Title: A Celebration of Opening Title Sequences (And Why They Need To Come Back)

I think opening title sequences are a way of preserving that feeling of the ritual of going to the movies. Without them, there is this element of showmanship being lost.
The difference?
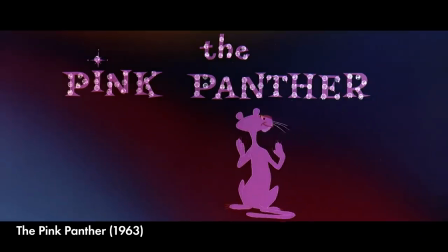13:03 Showmanship.
Each title sequence for the Pink Panther films takes the form of an animated cartoon.
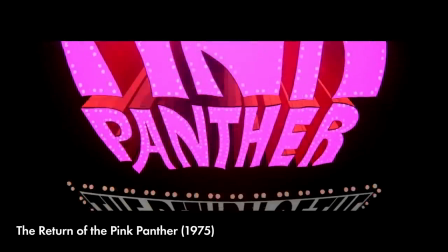13:10 My personal favorite is the one for the third movie, The Return of the Pink Panther, which is designed by legendary animator Richard Willems.
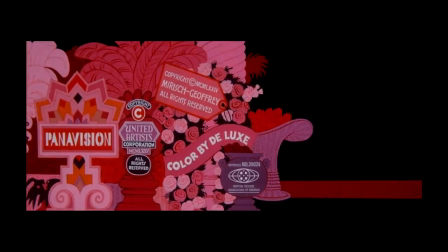13:17 These sequences, usually about 4 minutes long with absolutely zero connection to the plot of the movie,
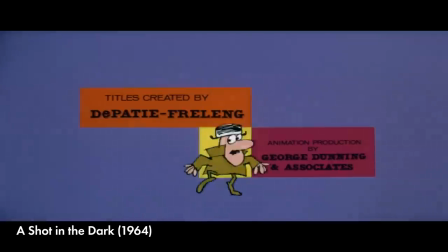13:23 feel like a way of continuing the old tradition of getting a cartoon before the movie.
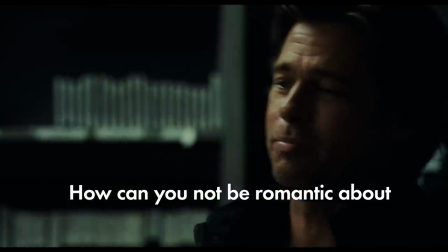13:31 How can you not be romantic about going to the movies?
Now, if you spend any time in places where people complain about movies, places like Reddit or Twitter or right here on YouTube, you'll be aware that modern audiences, or at least the vocal online ones, tend to care about plot over all else. They care a lot about plot holes and plot logic, and they hate filler episodes of the TV shows they watch. And taking all this into account, it's no wonder that title sequences went out of fashion.
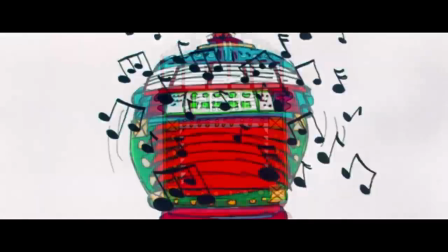14:03 These are purely aesthetics and style and tone and theme and absolutely no plot whatsoever.
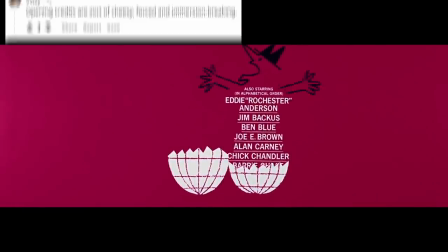14:10 This is all stuff that dudes on Reddit will tell you is cheesy, forced, and immersion-breaking,
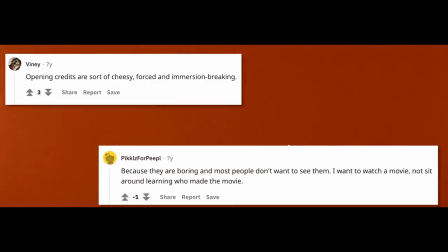14:17 because they're boring, and most people don't want to see them. And, you know, those are valid opinions, but if I may offer a counterpoint, this is art we're talking about, and in art, aesthetics and style and tone and theme kinda matter a lot.
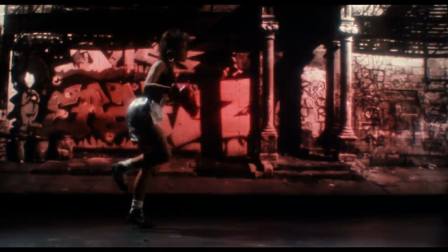14:36 Plus, they're cool as hell. Like, what kind of monster would skip over the intro to Do the Right Thing? Honestly. I don't think it's a coincidence that what I would argue are the two best MCU movies,
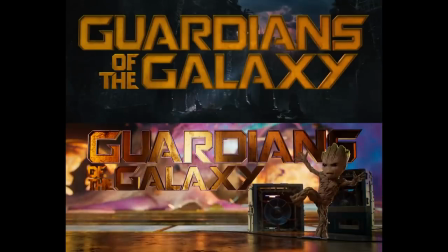14:50 the two Guardians of the Galaxy movies, are two of the only ones they've made with opening title sequences.
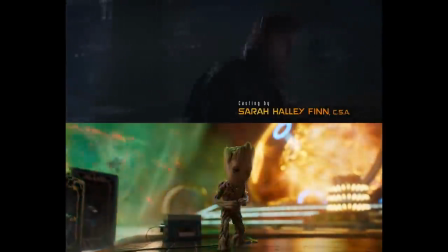14:56 Even when the title sequence is technically part of the story of the movie, by nature of it being the title sequence,
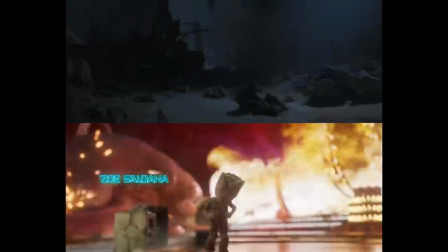15:03 it allows the movie to get away with taking its time on a sequence not relevant to the plot.
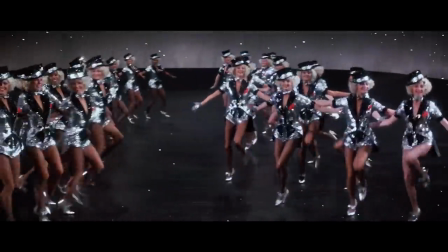15:08 Like, Spielberg is able to do a whole musical number at the start of Indiana Jones and the Temple of Doom because, hey, it's the title sequence. You can do that. A cinematic tradition that has almost entirely died out is the overture, something carried over from opera and musical theater, in which the film would begin with a few minutes of just music. As the audience gets settled, the film introduces them to its main musical themes.
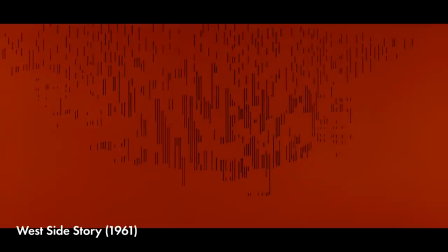This was never really all that common, since it was usually only in huge 3-hour-long movies that also had intermissions, ones like Dr. Zhivago, as Adrian Bernhardt wrote a few years ago in The Atlantic.
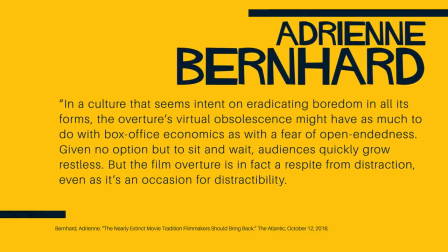15:52 In a culture that seems intent on eradicating boredom in all its forms, the overture's virtual obsolescence might have as much to do with box office economics as with a fear of open-endedness. Given no option but to sit and wait, audiences quickly grow restless.
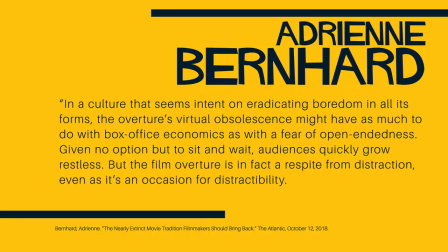16:11 But the film overture is in fact a respite from distraction, even as it's an occasion for distractibility. These opening sequences offer the chance to rediscover music as a kind of cinematic storytelling, to think about the ways form dictates content, or to simply reflect.
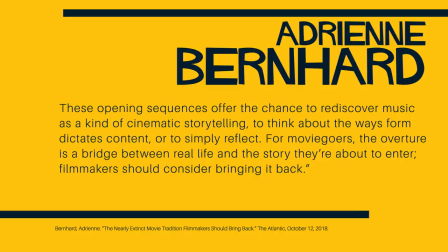16:29 For moviegoers, the overture is a bridge between real life and the story they're about to enter. Filmmakers should consider bringing it back. And part of why I love opening titles is that they sort of function as the overture. They're usually 2 to 4 minutes of purely visuals set to music, giving us a chance to focus on the musical score before the story kicks in. And as Bernhard said, have a bridge between real life and the story.